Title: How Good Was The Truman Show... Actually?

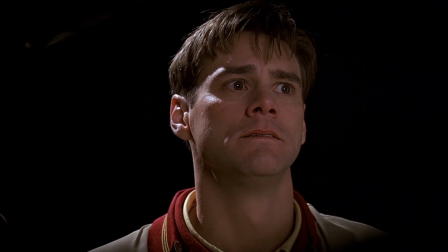32:34 Shots of Truman's stunned, tearful reaction on the bridge blend with carefully staged close-ups of their embrace,
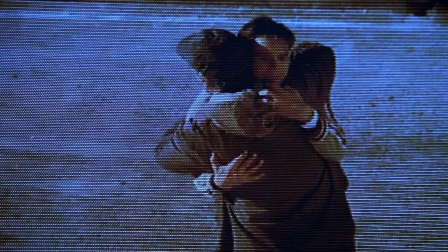32:42 crafted to feel like a heartfelt reunion.
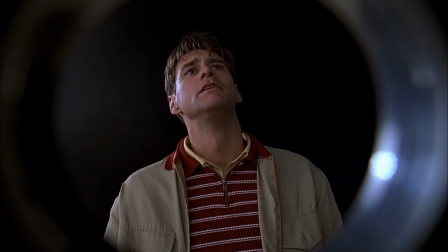32:46 William M. Anderson lingers just a bit longer on Truman's face, amplifying his raw vulnerability.
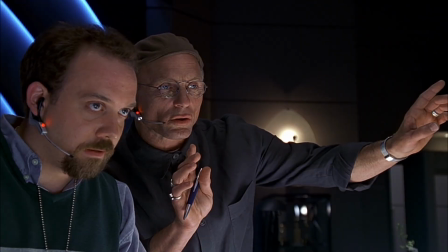32:54 But then he slips in quick cuts to the crew's subtle manipulations, hinting at the orchestrated lie.
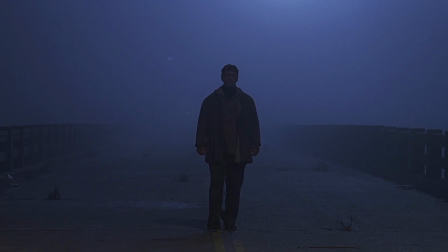33:01 This back-and-forth rhythm teases with the truth without breaking the moment's spell, building quiet tension.
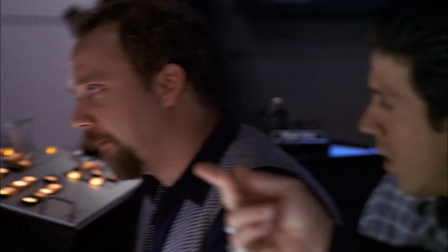33:10 The storm sequence on the boat cranks the intensity.
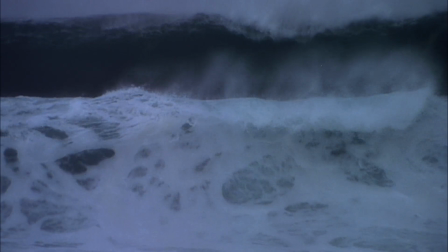33:14 Anderson uses fast, handheld shots of churning waves,
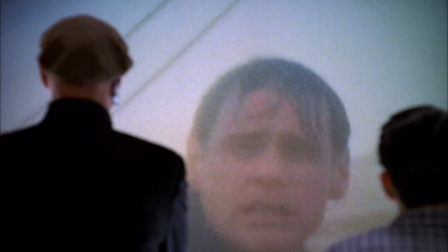33:19 spliced with tight close-ups of Truman's panicked eyes.
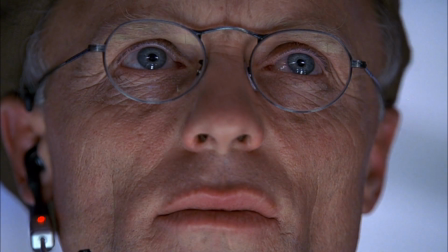33:24 Then he cuts to Christoph's tranquil control room, where shots are steady, almost statuesque.
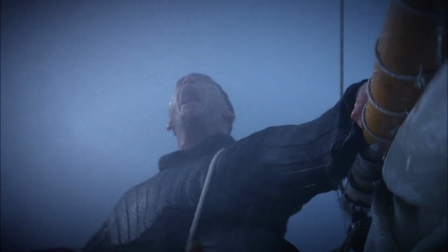33:32 This clash of frantic and frozen tempos
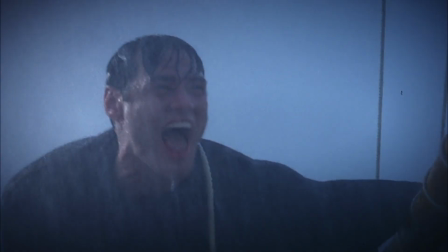33:36 transforms a survival struggle into a mythic man versus God battle.
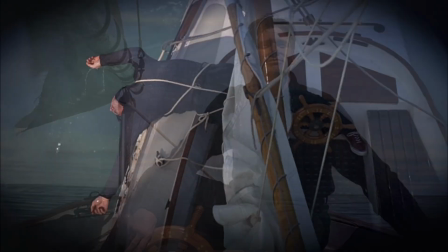33:43 Then Anderson pulls back. Longer, unhurried takes let us breathe.
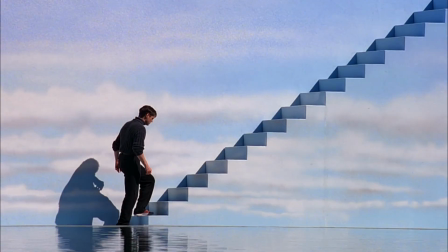33:50 We feel every footstep, every touch of that painted sky.
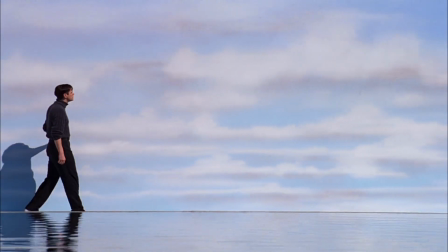33:56 The slowdown makes the triumph and uncertainty linger. Overall, the editing isn't flashy, it's elastic. It tightens when it needs to jolt us.
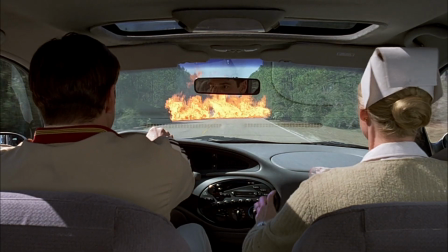34:09 We'll be fine. Exaggerating! Would you believe that? Truman, go back!
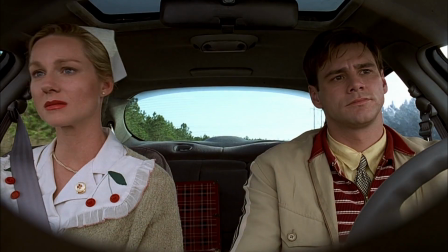34:15 Can't go back! Then relaxes to let emotions settle.
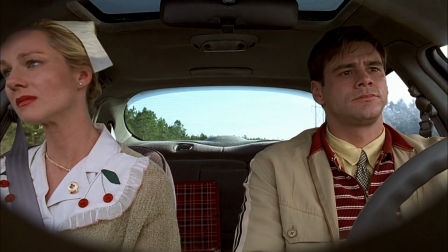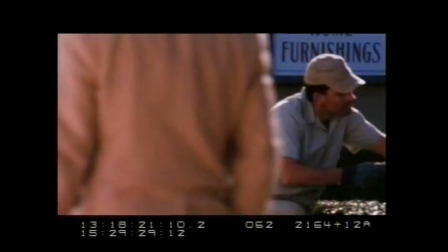34:25 Anderson's pacing gives the Truman Show its heartbeat.
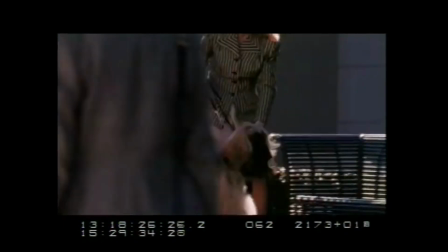34:29 Mechanical and perfect one moment, then human and unpredictable the next.
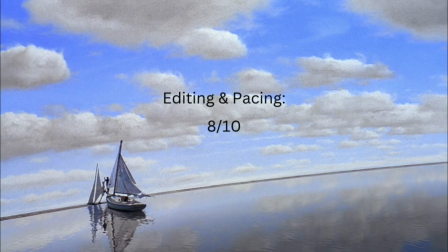34:35 I'd give the editing and pacing an 8 out of 10.
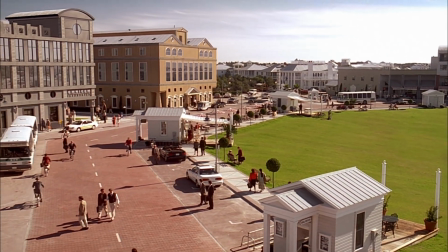34:39 It's solid work that guides us from Seahaven's pristine routine into Truman's mounting doubts.
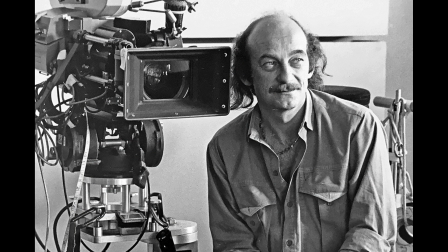34:47 But it ranks lower than the film's standout design and direction.
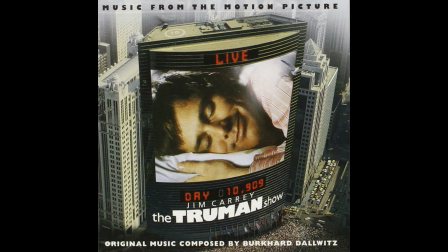34:53 let us tune into the soundtrack and sound design next.
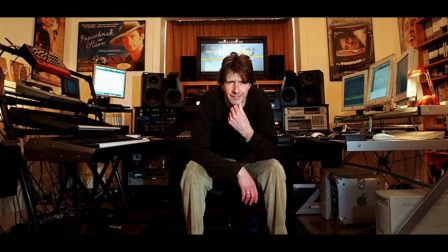34:58 The score by Burkhard Dalowitz, with that haunting Philip Glass theme, sets the film's emotional tone without ever overwhelming the drama.
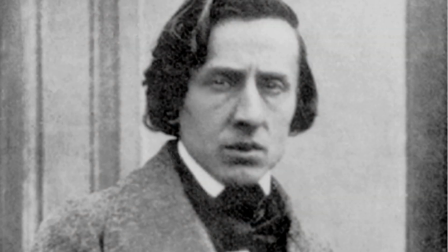35:09 While the soundtrack also features classical masterpieces by Chopin and Mozart,
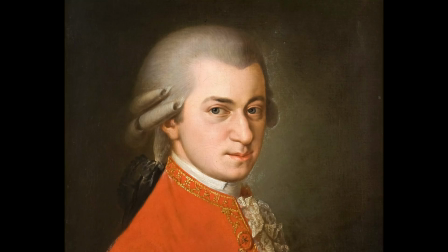35:15 we shouldn't let those legendary works inflate our assessment.
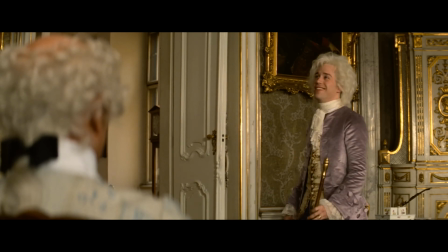35:20 They weren't written for Truman's story.
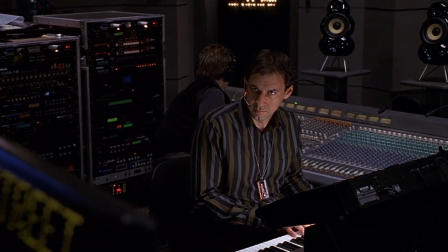35:23 Instead, it is Dalowitz's minimal, repeating piano motifs that echo Truman's looping routine,
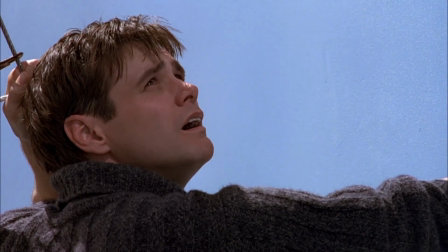35:31 then swell just enough in moments of discovery to underscore his dawning freedom.
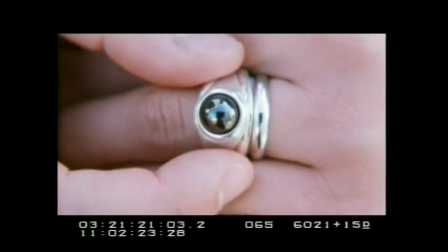35:38 On the design side, subtle cues sell the artificial world.
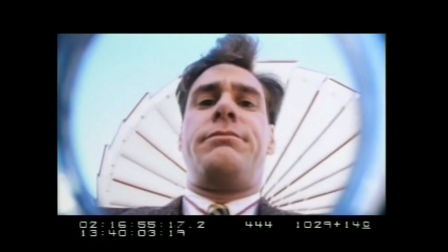35:43 The quiet hum of hidden cameras,
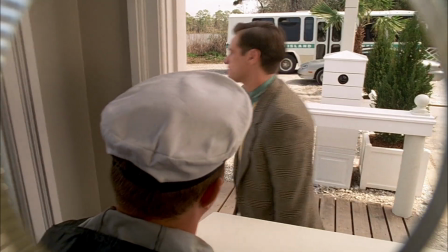35:46 faint crew chatter, and mechanical clicks that hint at the staged reality.
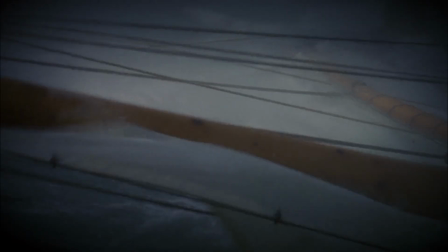35:53 In contrast, moments when all added sound drops away, like when Truman slips below deck,
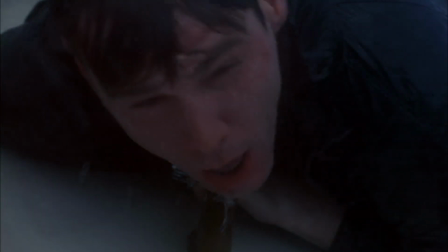36:00 feel startlingly real, drawing us into his perspective.
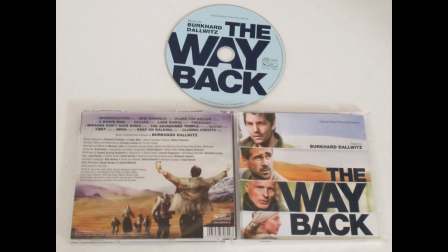36:05 Overall, the audio work is smart and seamless, but it rarely calls attention to itself.
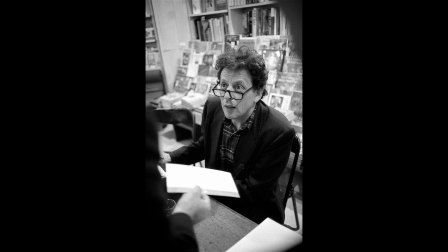36:12 And to be honest, it's the one element many viewers may forget entirely.
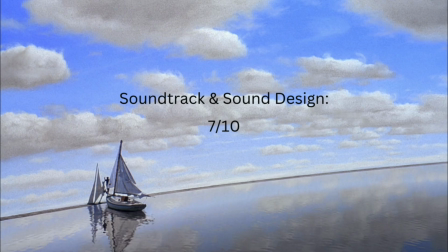36:18 I'd give the soundtrack and sound design a 7 out of 10. Serviceable and thematically supportive of Truman's journey,
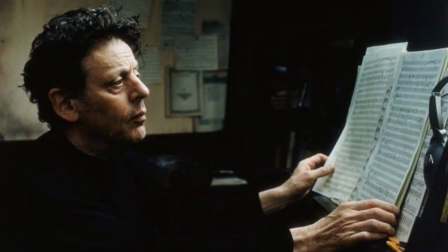36:26 but ultimately more background ambience than a standout feature compared to the film's production design or direction.
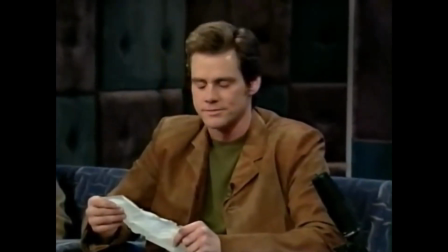36:36 At last, we arrive at my personal feelings on The Truman Show.